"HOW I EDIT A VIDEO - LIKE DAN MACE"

Hello and welcome to this week's video. Today what I wanted to do was show you how I make a YouTube video from start to finish and all the different techniques I use within it. But enough of me talking, let's get started. It all starts with the idea.
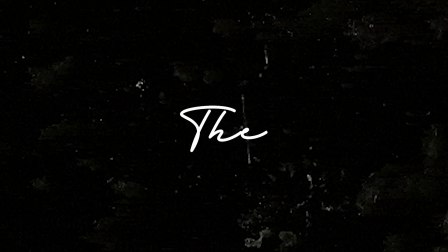(0:43)
Once I have an idea and a message that I want to portray, I put together a shot list of all the things I need to tell that story, and that can usually be broken down into 3 techniques, the first of which is A and B roll. One of the reasons I built this channel was to produce interesting and cinematic B-roll sequences, like that of Peter McKinnon. I use that alongside A-roll sequences like this to tell a story. I like to plan out my edits from start to end, and then try and make a B-roll sequence that's got rhythm to it. Something a bit like this.
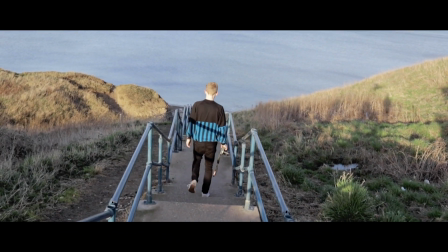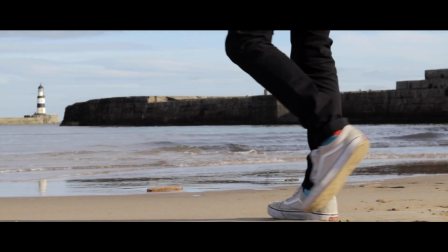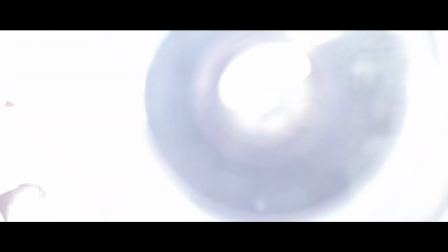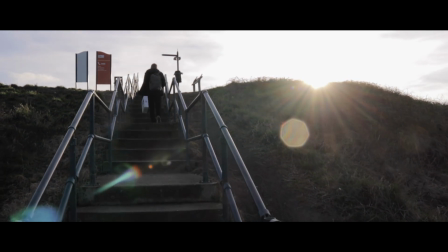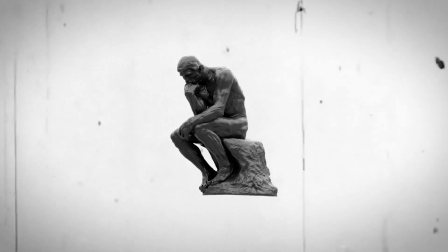(1:39)
The second technique I like to use is something I'm going to call fast-paced thinking, in which I use quick-moving text to constantly change the image your eye sees.
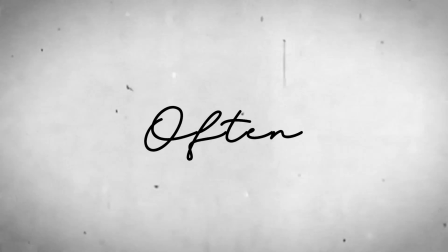(1:48)
I like to use this to link sections, and often use old film overlays to give it that retro feel.
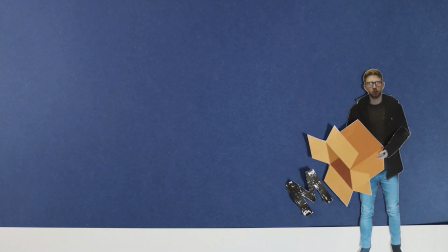(1:56)
The final technique I use is something given to me by Dan Mace, called motion scrapbooking, and for that, all I have to say is thanks, Brew.
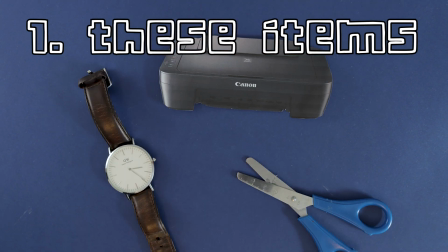(2:03)
So what do you need to start? Firstly, you'll need these items. Then you'll need a camera and a dodgy setup.
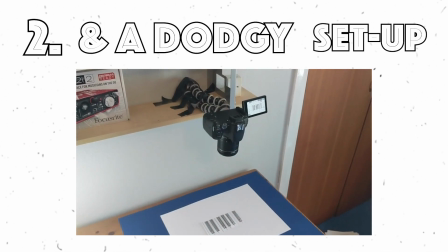(2:10)
And finally, and most importantly, is you'll need a creative mind.
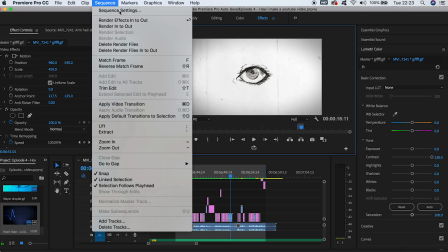(2:14)
So then what you'll need to do is go into Premiere Pro, or whatever editing software you use, and change your timeline to 24 frames per second.
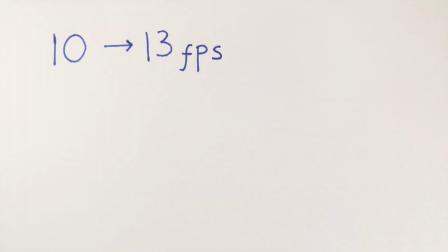(2:22)
You'll want to shoot your motion scrapbooking between 10 to 13 frames per second, which means for every 1 second of footage you want, you'll need 12 photos.
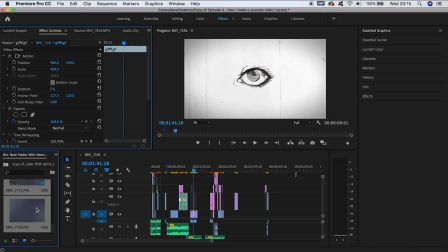(2:30)
Then you'll put all these images into Premiere Pro, you'll set them each for 2 frames, and that'll help give that nostalgic feel.
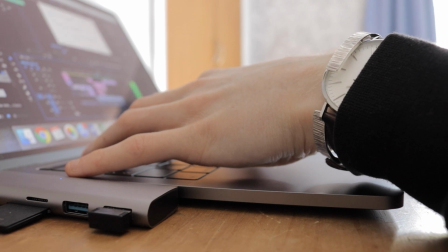(2:37)
Once you have all the shots you need and you put them all into Premiere Pro, the final thing I do is add music and sound effects to add feeling to that story.
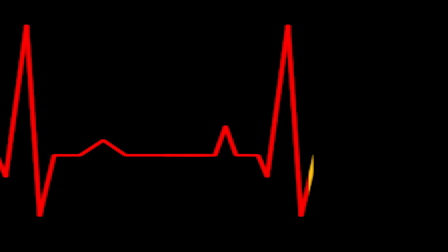(2:46)
The more rhythm you can get into it, the better that feeling will be. And that's how I make a YouTube video.
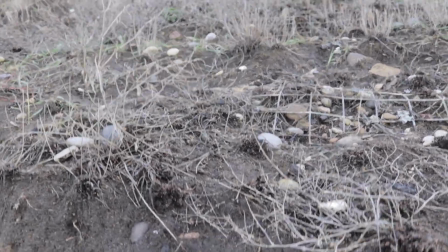(3:00) Oh, he's recording. Rocks. One of the reasons I built this channel was to produce oh god. Cinematic.